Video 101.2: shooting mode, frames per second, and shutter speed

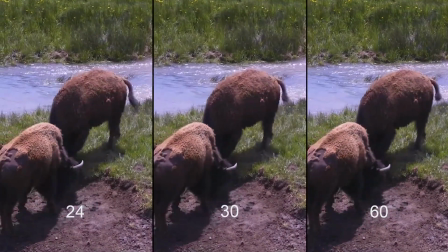(8:43)
I can't see a difference between them. The reason I can't see a difference is because they're all shot at the same shutter speed.
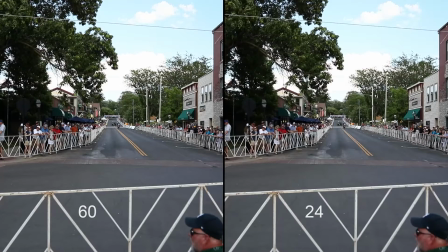(8:50)
Here's a clip where you can see the difference.
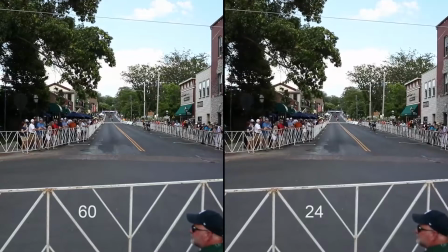(8:53)
This one has got a little bit faster motion in it, and you can see that the one on the right is jittery while the one on the left is still relatively smooth.
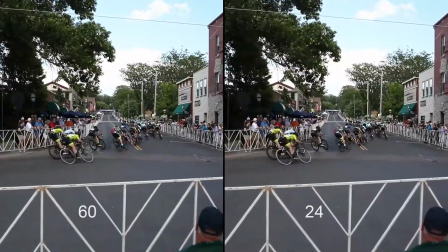(9:02)
If we'd used a normal shutter speed, the whole thing would have been largely just a motion blur.
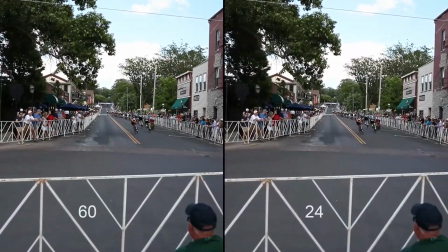(9:08)
You can get this jittery effect sometimes if you're shooting on fully auto or an aperture priority.
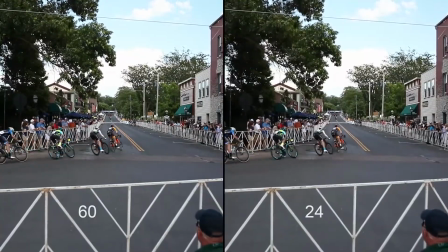(9:14)
The camera tries to get a good exposure by raising the shutter speed, and what you end up with is a video that's not smooth anymore.
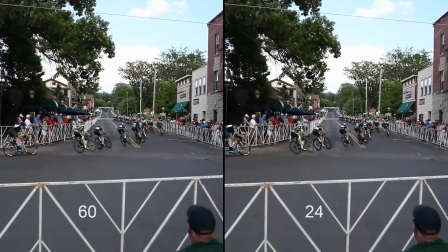(9:23)
The best solution for this is to use a neutral density filter to cut down the amount of light that you have. In any case, if you can see the difference between different frame rates, it's mostly a result of the different shutter speed that you use.
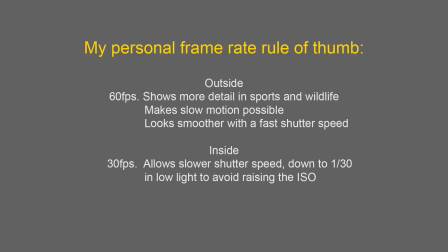(9:38)
So my personal rule of thumb for frame rates, which I guess I've been following without even knowing it, is to use 60 frames per second outside and 30 inside. The exception being at night when I'll go down to 30 or even 24 in order to use the lowest possible shutter speed.
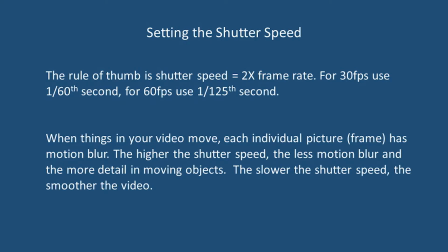(9:59)
So the rule of thumb for shutter speed is that the shutter speed should be twice your frame rate. If your frame rate is 30 frames per second, you should use a 1/60th of a second shutter speed. This will give just enough motion blur in each frame to give a smooth and natural looking video.
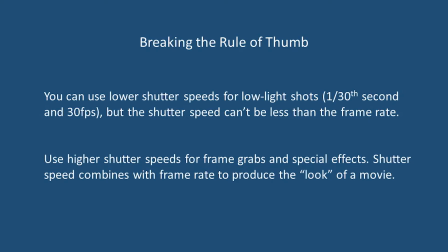(10:17)
But there are plenty of times when you might want to break that rule. For example, in low light, if you're shooting at 30 frames per second, you can bring your shutter speed down to 1/30 in order to gather more light and avoid raising your ISO.
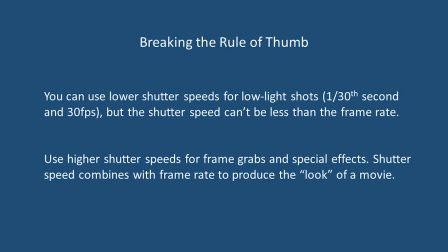(10:35)
If you're shooting outdoors at 60 frames per second and want to show more detail, for example, in sports or wildlife, you can raise your shutter speed to 200 or 500 or even higher, and it will still look reasonably smooth. Plus, you can change your shutter speed for creative reasons.
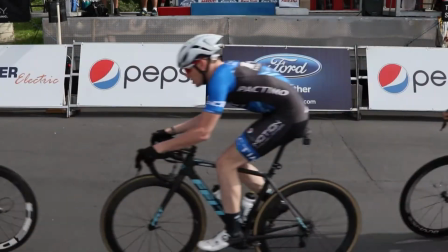(10:54)
Here's a clip that was shot at 60 frames per second with a very high shutter speed.
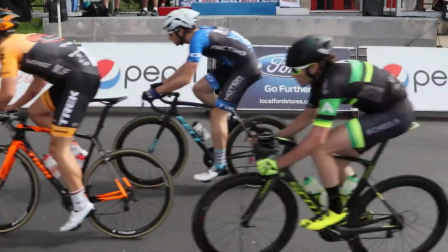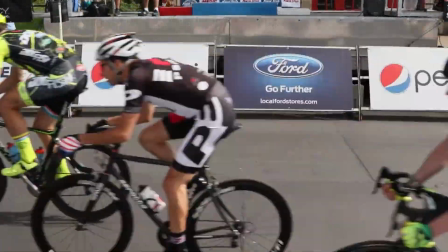(11:07)
The result is almost no motion blur in each frame.
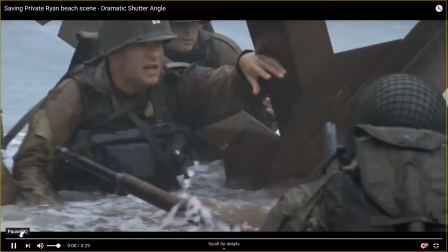(11:14)
But the most famous example of using the wrong shutter speed is the opening scene from Saving Private Ryan. This was shot in 24 frames per second, but instead of a shutter speed of 1/48, they used the equivalent of 1/192.
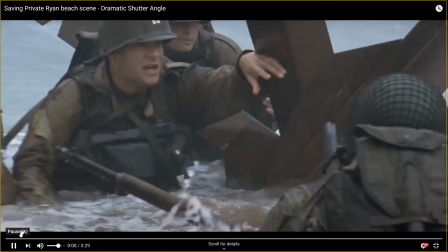(11:30)
I should warn you that this is violent, but I've avoided the most grisly parts.
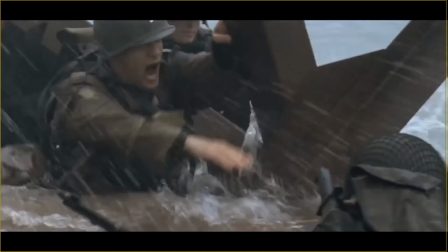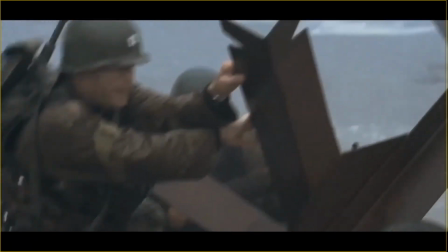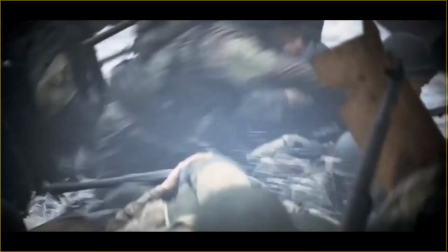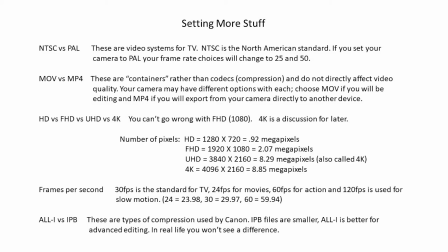(12:09)
At this point, you could be saying, but wait, there's still more stuff to set. And my answer to that would be, if you don't know what it is, don't change it. And if you like setting stuff, you're in good shape because there's always going to be more stuff for you to set.
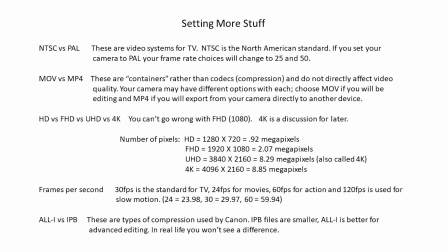Okay, that's about all I've got for today. I hope your confusion level has gone down rather than up. Take care and be safe.